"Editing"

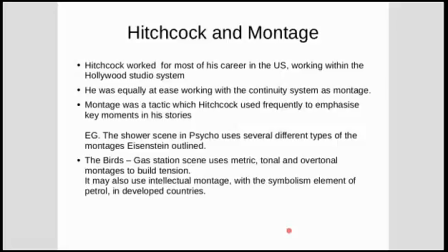1468s
The sequence I'm going to show you now is, well, I'm going to use stills because I can't upload video to this, is the gas station scene from The Birds, which uses metric.
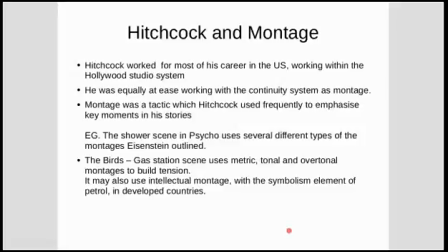1482s
So it uses measured lengths of film, measured takes. It uses tonal, so it combines
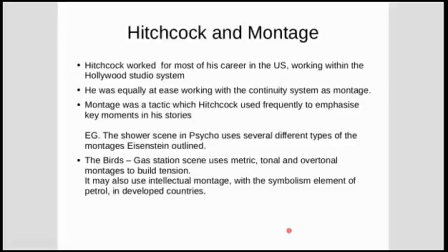1495s
different shot compositions, lighting and palette, and it uses overtonal montage to build tension. So you might also say it uses a kind of rhythmic montage, but that's less arguable. It might also use intellectual montage because it plays with the symbolism of petrol.
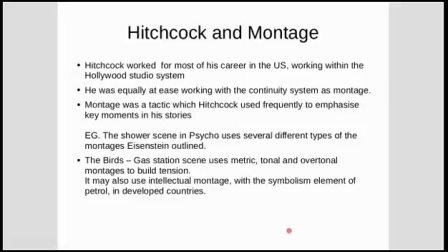1516s
So here we go. So this is from The Birds.
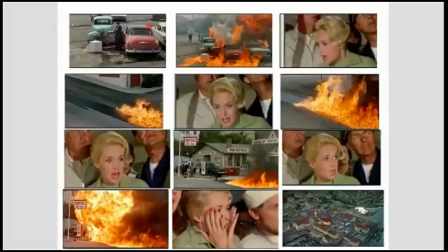1524s
It's from about an hour into the film, and this is the second main bird attack. And let me just increase the size of this so we can move from frame to frame, and we'll start here.
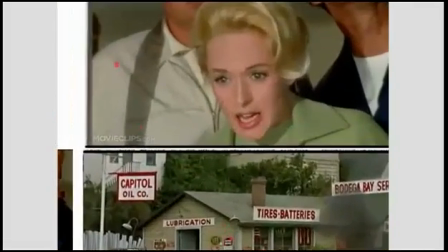1542s
So this sequence begins where the birds have attacked somebody at a petrol station.
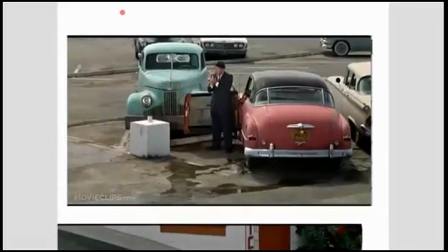1549s
I'll just give you context. And somebody pumping petrol has been attacked and has let the petrol go, and it's kind of flowed down the street to this guy who's just got out of his car, and what you see on the ground here is the petrol. This man is unaware and he's about to light a cigar.
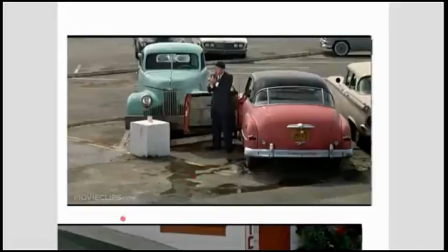1571s
So the audience anticipates that something catastrophic is about to happen. And here's the catastrophe. But that isn't enough in itself.
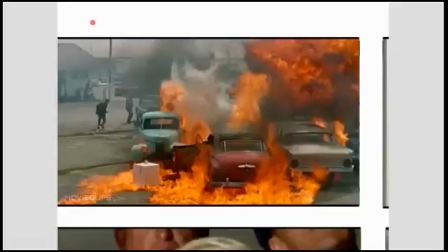1584s
The petrol has flowed in a path from the gas station
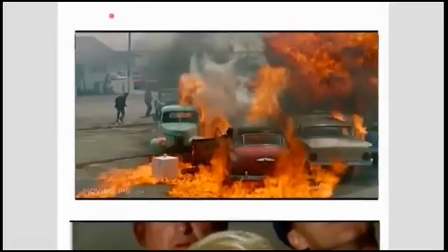1591s
where one of the protagonists currently is. So this is the female lead.
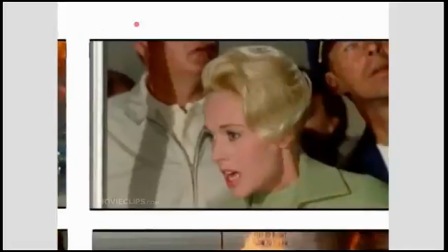1599s
This is Melanie. And we see that she looks screen left, which is
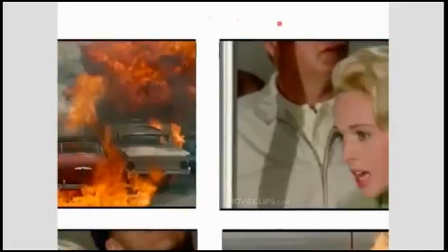1611s
tonally, it's a mismatch. Look at the palette in this.
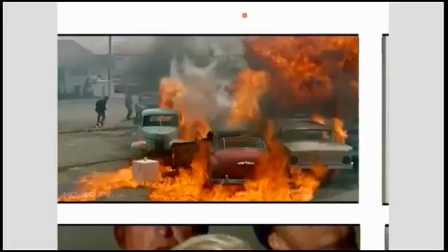1615s
It's mostly reds and oranges and greys, and we see a green here which matches to some of the palette in this shot.
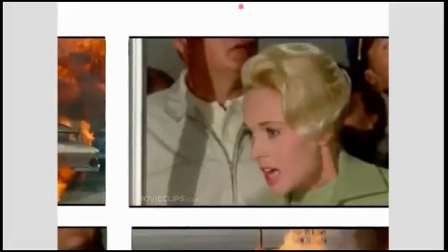1629s
However, this is pretty much centrally framed.
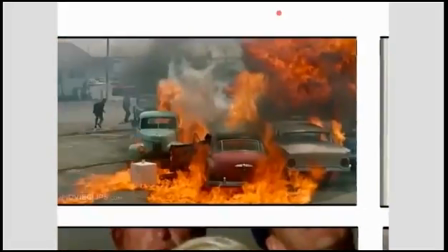1634s
Melanie looks screen left, and we don't quite understand why she looks screen left.
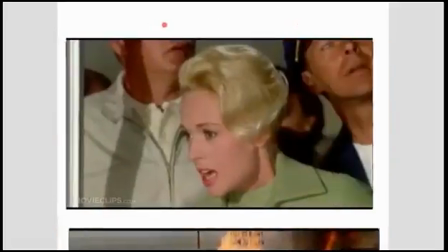1640s
So tonally, the relationship of these two shots raises tension because we don't understand what's going on. So she looks screen left. When we go to cut to the next shot, we see screen right that the
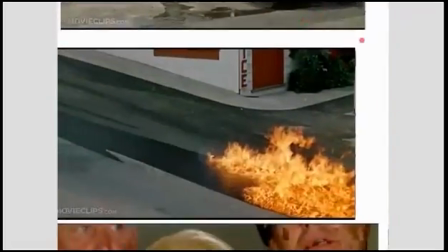1660s
burning petroleum is bottom screen right. So what Hitchcock has done is to mirror her eye line. So we would expect for the
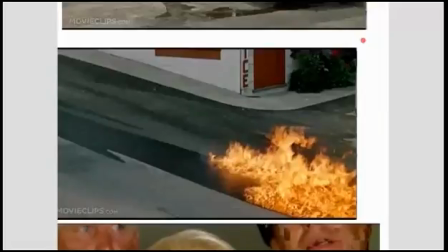1678s
burning petroleum to be bottom screen left, which is the direction she's looking in. But he's placed it bottom screen right. So again, that raises a kind of a tonal montage problem.
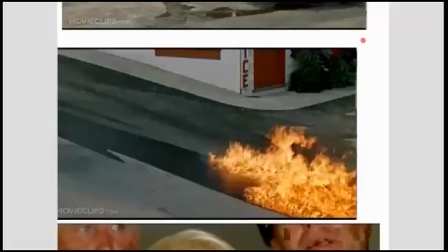1692s
It creates tension because there is a mismatch of our expectations from the continuity system, because the eye line doesn't match what she's looking at.